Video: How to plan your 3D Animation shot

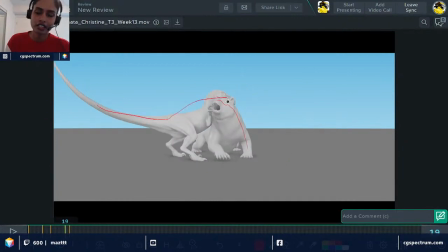[54:24]
he's almost like the like almost like a light lizard that if you have seen a lot of Jurassic Park, this guy is a pretty lightweight to a point where you can like Bear is very heavy,
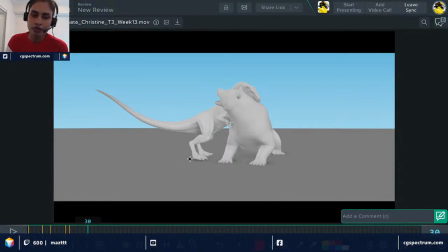[54:38]
right? He can toss him out. Like because right now you have both the characters very much in on the ground. You can use this shot to a point where you're asking this you can make this changes where you can have the T-Rex pounce on him,
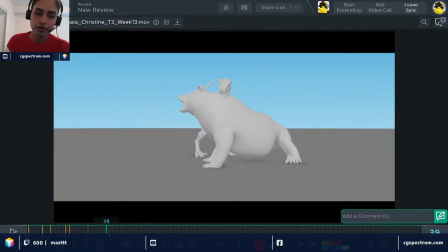[54:58]
like jump onto his back or something, and then the bear kind of throws him off from his body. So right now, end of the first shot, you're pretty much showing the bear's back.
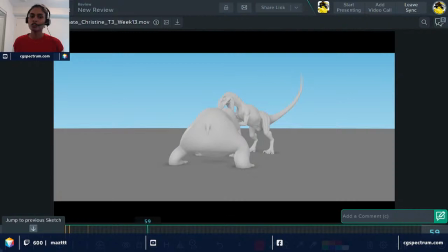[55:14]
So when we talk about the projection, you don't want to see too much of back of the actor. So basically, the bear and the T-Rex are the the actors, and you don't want to see too much of the back. So probably you can end the turn somewhere here,
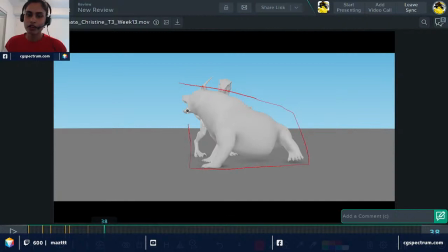[55:35]
or like even like right here, you can end it. So you can have the bear right here, cut the shot, and then you can go to this one.
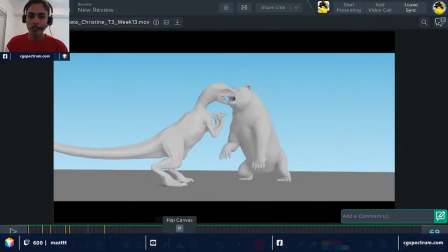[55:44]
But the way the cut should work is basically you want the same pose, but in almost like a anticipation attack.
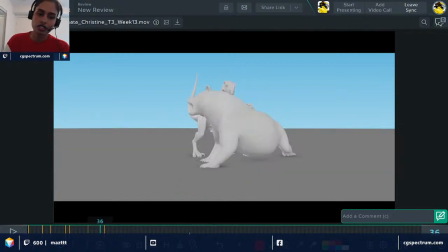[55:57]
So this seems like it almost jumped.
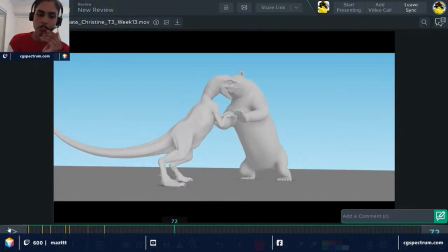[56:02]
So you may want to go and stitch in a little bit more, if that makes sense. And two, if you look at the silhouette of the T-Rex, and then if you look at the bear, um, you're kind of covering the bear's face completely.
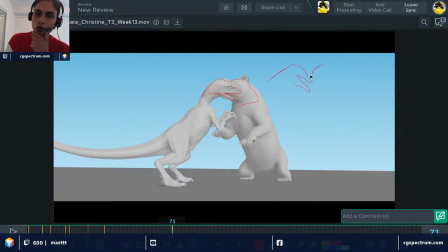[56:21]
So we want the T-Rex, and we want a bear to be.
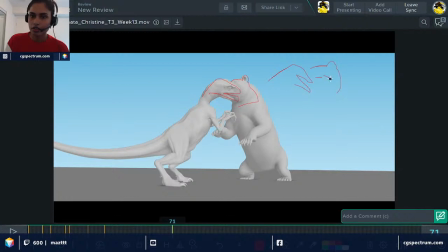[56:35]
So you want at least the bear's face a tiny bit to be showing. So look at the silhouette. So posing is very important. Again, very asymmetrical, and
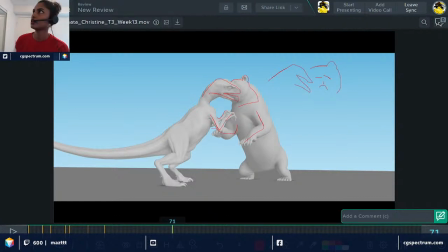[56:57]
see like what shows. So again, this is the status that I was talking about in the planning, right?
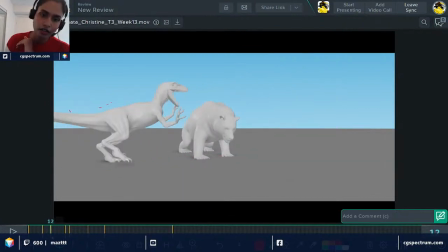[57:04]
So in the beginning here, we established that the T-Rex trying to take the higher status by attacking. But then we know from the beginning that this big guy is way stronger than him.
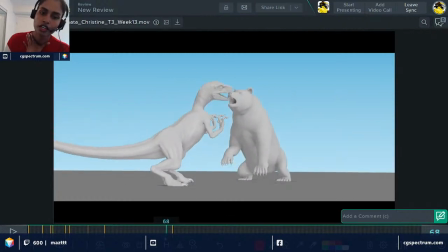[57:22]
So which is what you're trying to establish here, right?
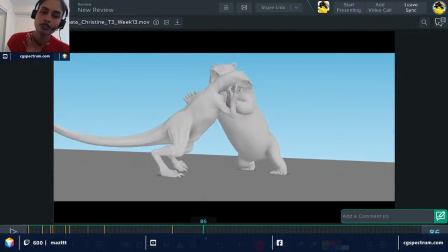[57:27]
So once you establish that y- these both are pretty in the same level to a point where the status is same. We are not establishing to the audience that the bear's character is way more powerful.
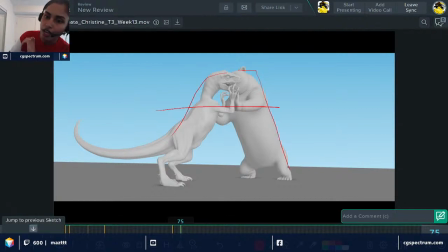[57:43]
So when the bear starts standing up, then you want the T-Rex to kind of defend himself or do another acting choice where
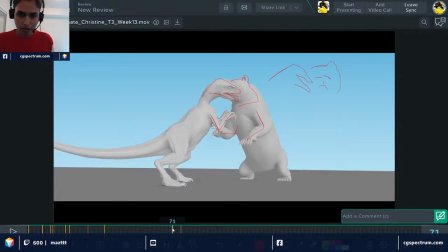[57:56]
like right here, right? He's already down, and then probably you can have him down to a point where
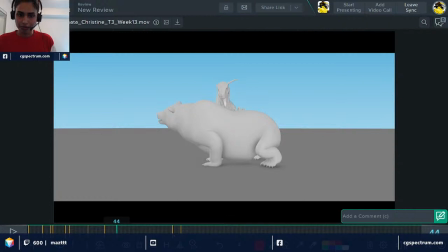[58:04]
he tosses him or something so that he bear is getting back his status to be the powerful animal.
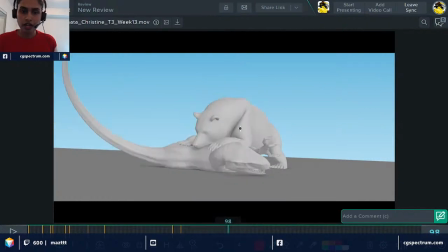[58:14]
And right here he looks very much like a puppy to a point where he's so cute and he doesn't look ferocious. So you may want to incorporate this arm to be as the attacking.